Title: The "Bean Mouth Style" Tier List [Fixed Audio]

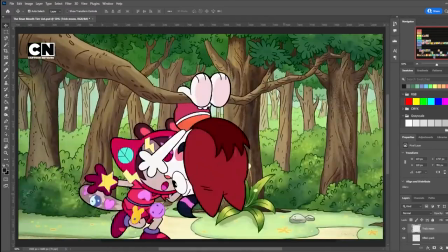741s
Coupled with how much the pilot takes from OK KO's tone, the show doesn't have that much of an identity in both its visuals and its writing.
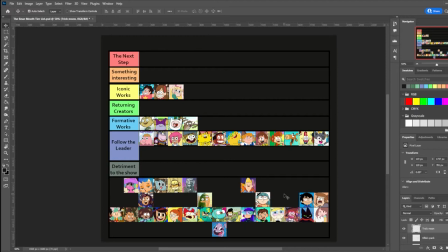750s
A rare example of this style being used in adult animation is Camp Camp, a web series from Rooster Teeth that aired in 2016.
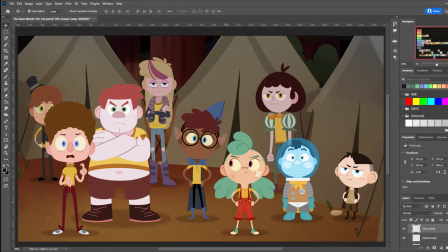759s
It looks like your average example of this style with a few minor tweaks, and for good reason since it's going for that cute-looking show says curse words direction.
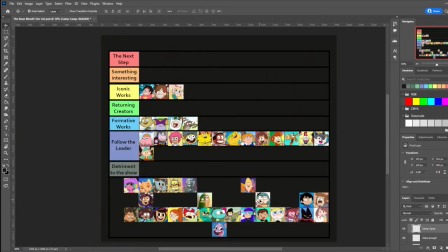768s
Hilda is a Netflix original series that aired in 2018 and is based on the comic by Luke Pearson.
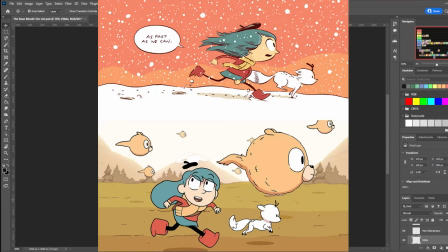774s
Hilda is a bit of an edge case where the overall style of the show is very much rooted in this style, but some elements of the comic books poke through.
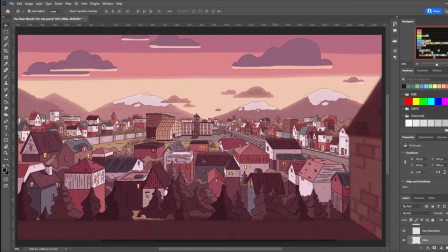781s
Couple this with a nice chill aesthetic with very comfy background art,
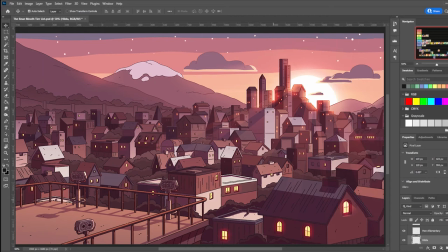786s
and you have a show that's rather unique, but it's not doing anything that's super different.
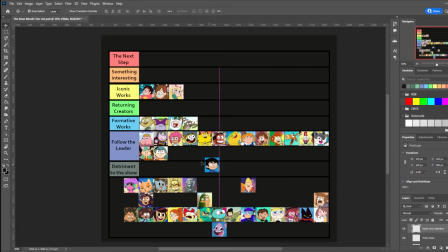792s
Victor and Valentino, a 2019 Cartoon Network original by Diego Molaro.
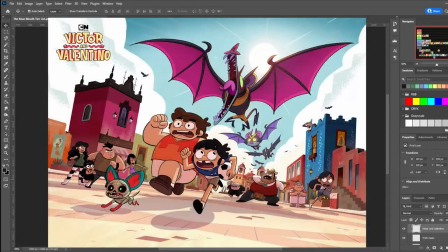797s
Honestly, this is another edge case. There's a lot of minute details in the show style that's set apart from others, along with its Mesoamerican setting that really contrasts from the legion of shows that are set in the U.S. suburbs.
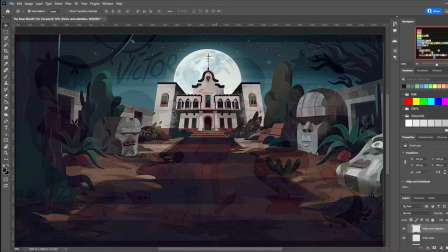811s
There's a lot of uniqueness in its environment design, there are some early concept art pieces of them,
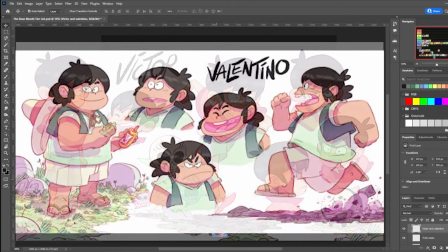817s
and it's almost a shame that they didn't make it to the end product because they're clearly pulling from like 80s anime and Studio Ghibli,
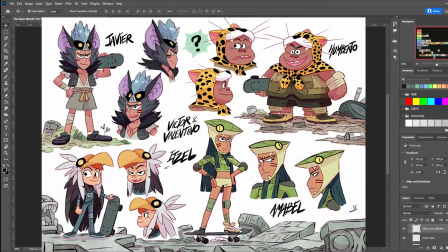824s
whereas the main show is of course using this style.
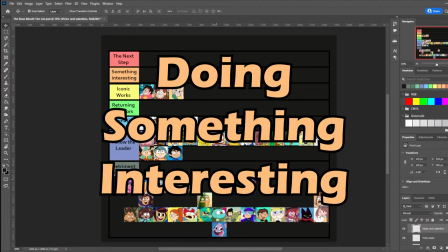828s
This tier is for shows that do something to stand out from the crowd by finding its own visual identity, but didn't influence the art movement either due to lack of popularity or simply because their style was made specifically for their show.
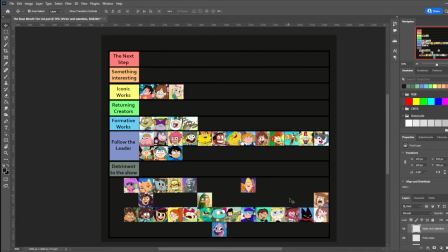842s
In contrast against Trick Moon, the 2019 show by Parker Simmons,
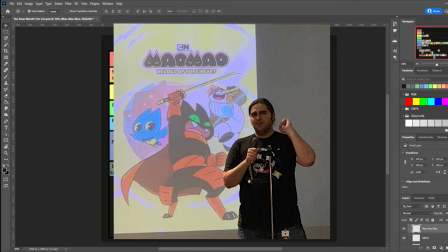847s
Mau Mau Heroes of Pure Heart really stands out in the character design department,
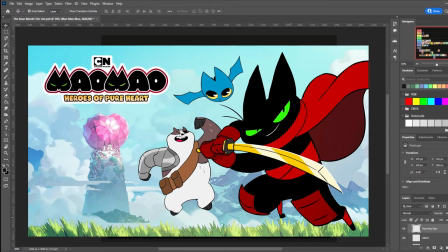852s
really takes advantage of anthro character designs, especially with the main character.
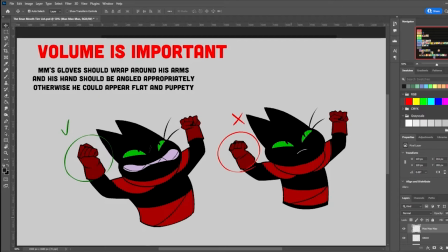857s
They designed Mau Mau to be an action hero that contrasts against the softer-looking characters in the main cast.
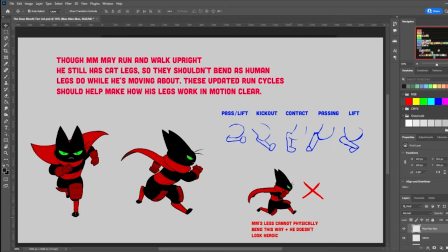864s
Also, they gave him and several other characters digitigrade legs, which are a challenge,
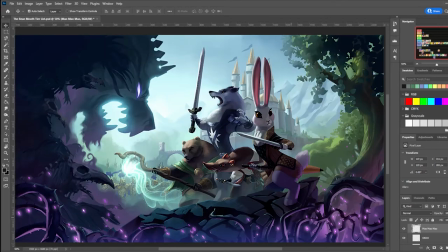870s
but they help sell that they are anthros as opposed to funny animals.
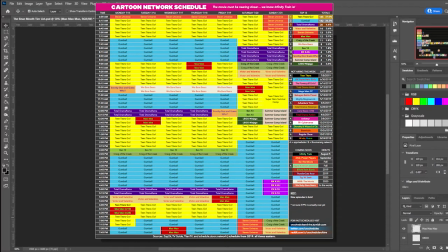876s
Sadly, the show was drowned out by non-stop Teen Titans Go on Cartoon Network and may or may not have a second season.
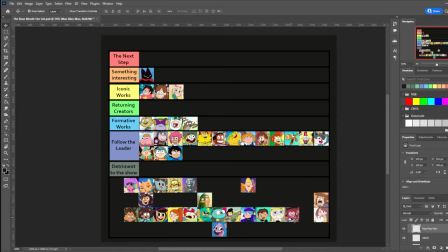883s
Cartoon Network's been really quiet about it. I reviewed it back in 2019, so if you want more information on the show itself, go give that a look. OKKO, Let's Be Heroes is a 2017 Cartoon Network original by Ian Jones Qwerty,
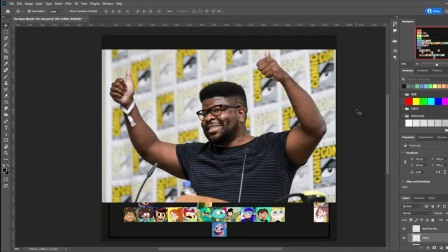898s
who previously worked on Steven Universe as a forward artist and co-creator.
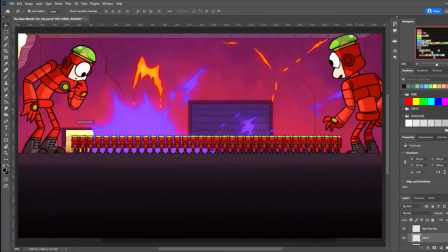903s
OKKO leans into a more sketchy and cartoony style, using rougher line work and pushing expressions more than its predecessor did.
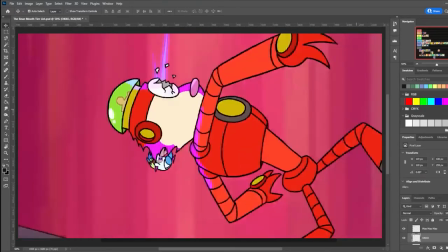911s
The overall aesthetic is rooted in retro-futurism from the 80s and early 90s.
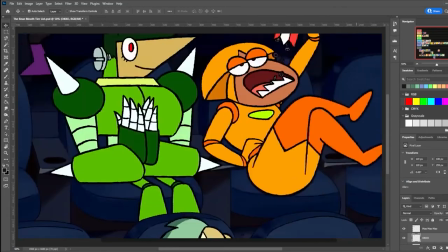916s
There is also a lot of Mega Man inspiration from the main villains. It was slowly gaining traction, and had quite a few specials during its runtime.
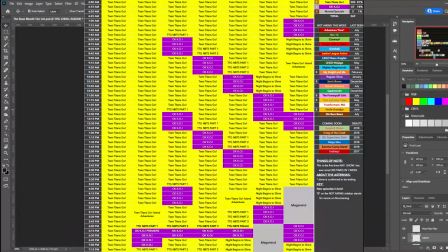925s
But this was that era in Cartoon Network, so it never took off as earlier shows did,
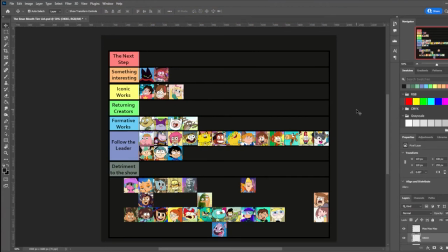931s
ending with only three seasons in 2019, while having to quickly wrap up all of its plot threads at the very end. Ah, The Amazing World of Gumball. Yeah, this was a shoe-in for this category. It was the first show produced by Cartoon Network Studios Europe, created by Ben Broquette,
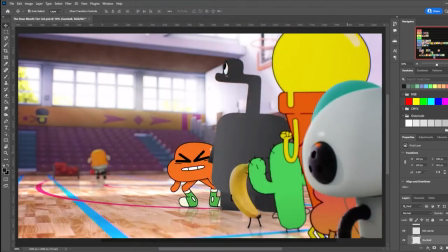949s
and it ran from 2011 to 2019, which if we're going by the timeline would put it more in the iconic show category.
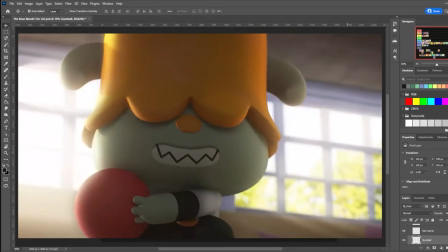956s
But this particular show is too visually distinct to be such. This show's art style is a mix of 2D, 3D, and photography.
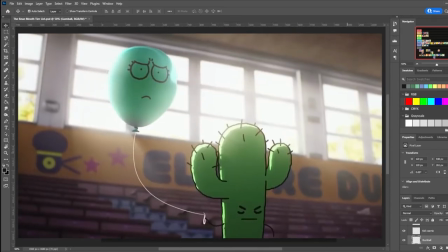964s
Most of the 2D characters are actually animated in Flash, which is fairly rare for this era, while the 3D is done in Autodesk Maya, to the surprise of nobody.
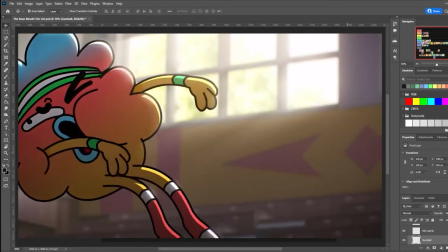973s
The ability for Gumball to have so many disparate art styles in one show, yet maintain visual cohesion,
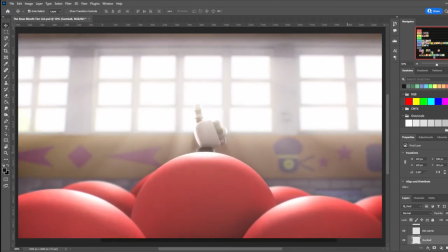981s
is a very tall order, yet by skillfully compositing all the characters in photographic settings,
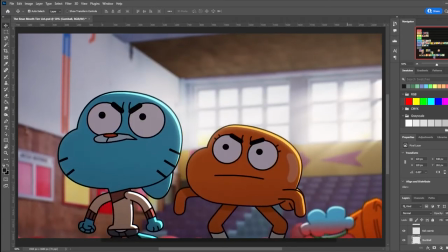988s
it manages to ground them all.
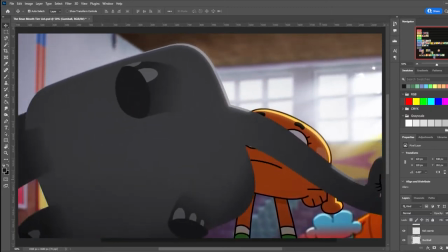991s
Supposedly it's going to get a movie soon, but that's been a few years. I don't know how long it's going to take, if at all.
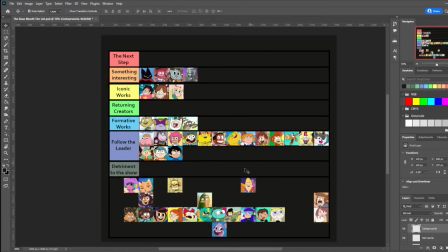998s
Another one that makes a style is Centaur World, which I reviewed the first season of in this video over here. It was released in late 2021 on Netflix and was created by Megan Nicole Dong.
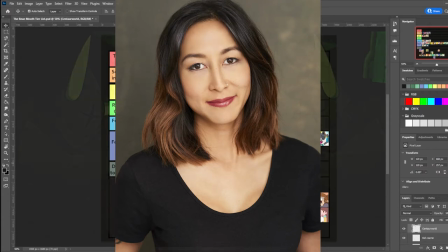1011s
This time it uses style to represent not only two worlds, but also character personalities.
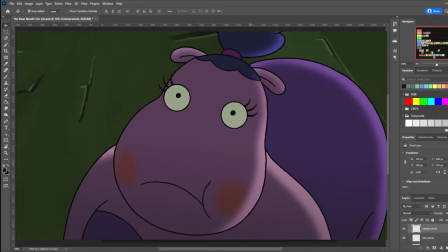1017s
It actually used two different animation studios for each world.
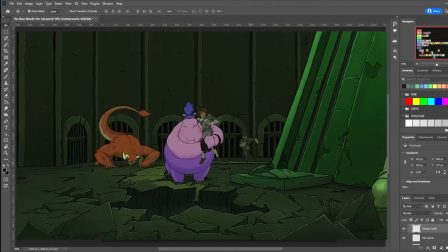1021s
Though, when the Centaur World characters are done by Red Dog, they lose the squash and stretch that the Canadian studio does.
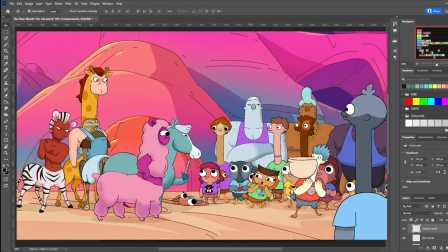1029s
That, and let's be honest, Season 2, Episode 2 is just... I didn't like that episode, but those are my two gripes about it.
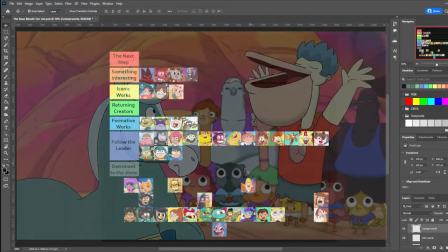1037s
The rest of it's great. Go see it if you haven't. I almost feel like I'm cheating with Kid Cosmic.
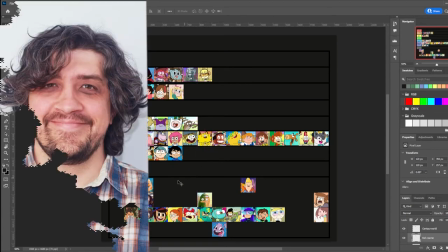1043s
It was a 2021 Netflix series created by Craig McCracken and developed with Laren Faust and Francisco Agnones.
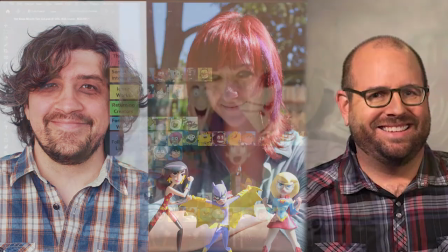1050s
While Craig and Lauren are more associated with the neo-Hanna-Barbera style of the late 90s and early 2000s,
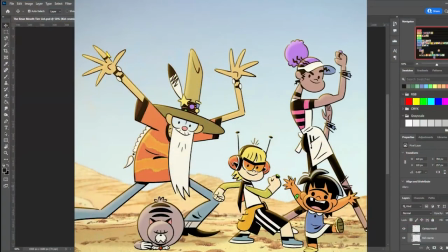1056s
the character designs of Kid Cosmic's main cast definitely lean towards the Beanmouth style.
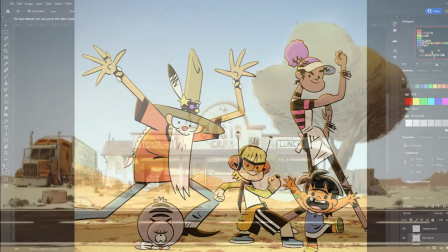1062s
Then there is the rest of the art direction.
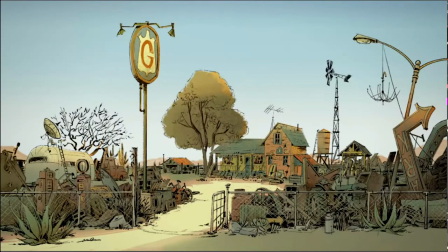1065s
The linework is rough, and the backgrounds are rendered like Silver Age comic books, which give it a very distinct art direction,
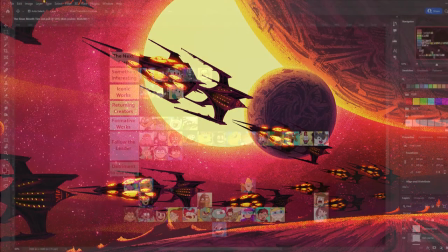1072s
another show I'd highly recommend for its storytelling and its art style. Hayapka, The Nympha de Mano Story,
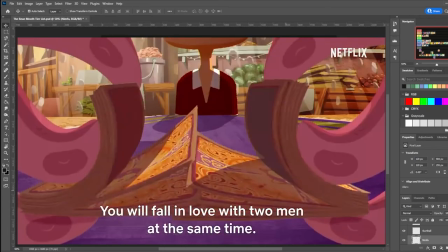1079s
is a 2020 Filipino animated film for Netflix that is another rare example of adult animation that uses this style.
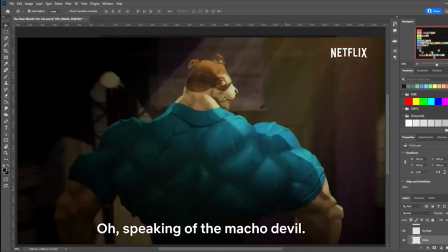1088s
Rather than use lines, it prefers to go entirely with lineless shapes.
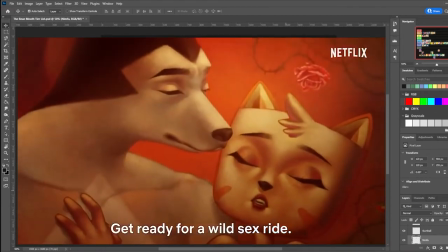1093s
Combine that aspect with the visual shakeup that Anthoro characters can bring,
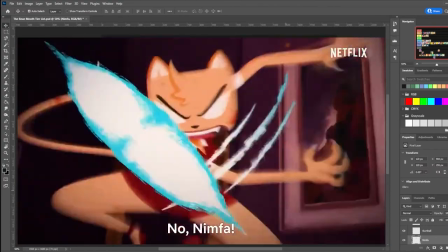1098s
and you have a film that really stands out from a lot of other 2D animated works.
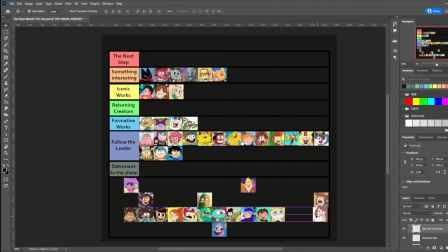1103s
Bee and Puppycat is a web series created by Natasha Alighieri.
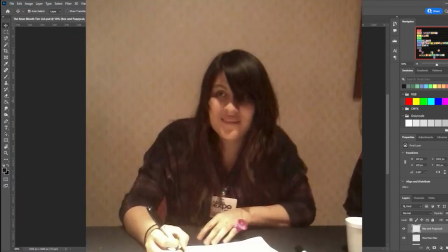1108s
I hope I pronounced that right.
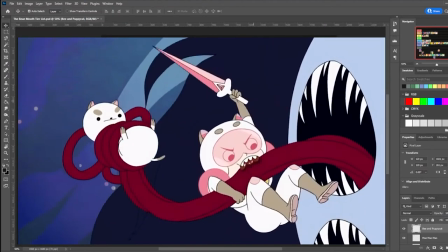1110s
Its pilot was released on 2013 on channel Frederator's YouTube channel, then it aired its first season in 2016 on Verve.
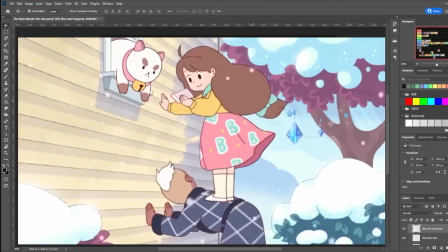1118s
While a lot of its predecessors like Steven Universe do draw an anime in some sense,
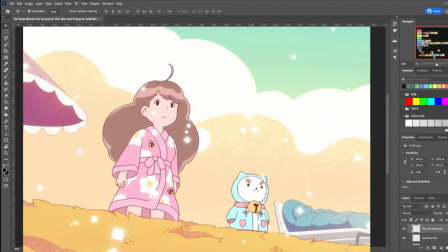1123s
Bee and Puppycat is saturated in shoujo anime influences, combining it with the character design philosophy of this art movement. This is one of the cases where it's part of a larger trend in this art style,
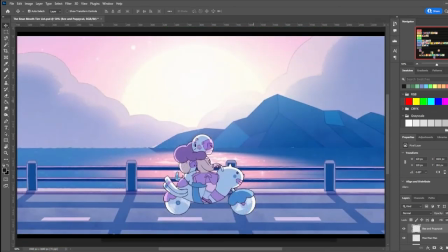1137s
but it clearly didn't have the same amount of impact that others did because of how obscure it was. Supposedly, it's going to get another season on Netflix, and hopefully that'll make it a bit more popular,
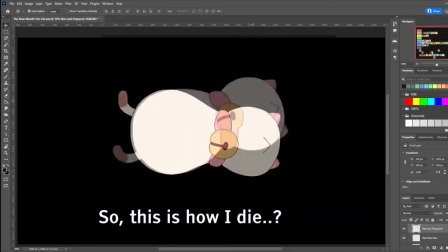1148s
but we haven't heard much about it in the time being, so as far as I know, it's on hiatus.
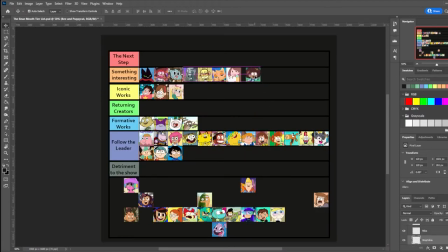1154s
Amphibia is a 2019 Disney Channel original created by Matt Bradley.
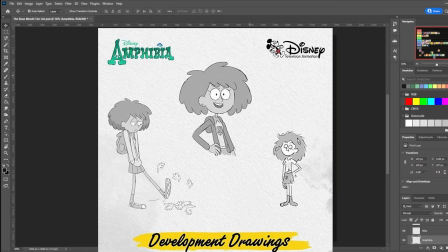1159s
While not the biggest shift away from the main hallmarks of this art movement, it's clearly moving away from it.
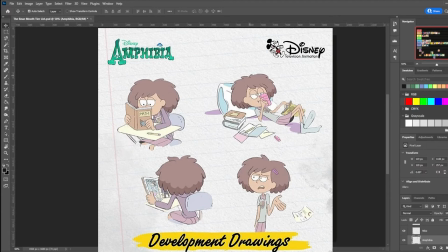1166s
The human characters have more rounded heads, eschewing the old bean shape used to define the upper and lower head.
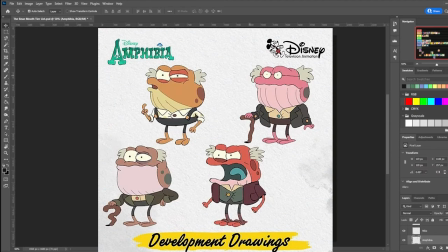1173s
Then there are the frog characters, who kind of resemble animated puppets, which is a very interesting take.
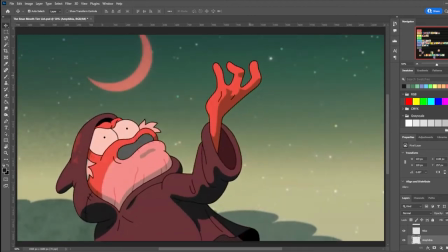1179s
I've not seen much of it beyond clips,
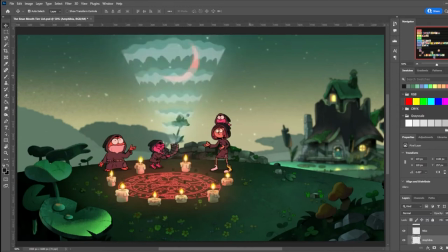1181s
but it does seem to be structured like Crafty Falls in order to avoid the dreaded Disney XD curse and end on its own terms.
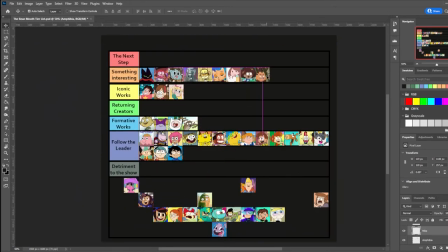1190s
I'm not even sure this one counts as being in this style, but I'll throw it in anyways. Nikko and the Sword of Light was an Amazon Prime series that ran from 2017 to 2019.
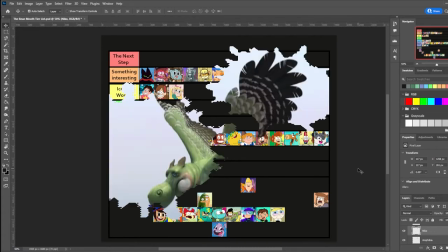1203s
It was based on a comic by Bobby Chu and K. Asidera.
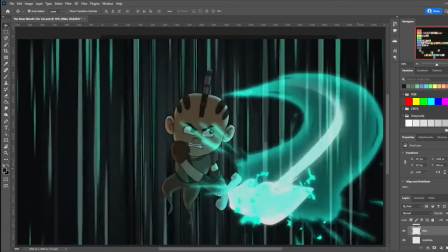1207s
The show's style could best be described as taking the bean mouth style, adding a hefty out of Cartoon Saloon into it,
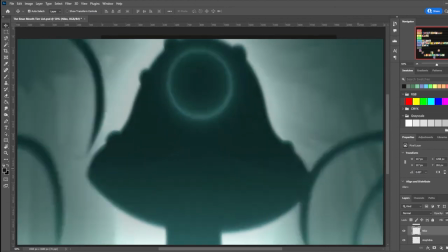1213s
then giving it the animation quality of an Ankama production, which is just chef's kiss.
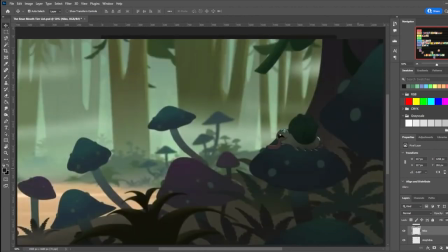1219s
Unfortunately, all the Bezos bucks in the world couldn't buy it more viewers, because Amazon Prime wasn't as big a name back in 2017.
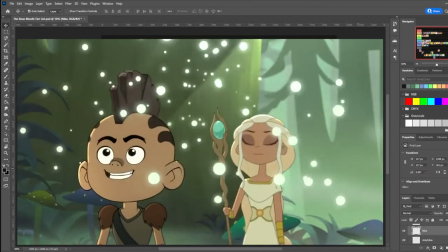1227s
So unfortunately, this is where Niko is going to stay.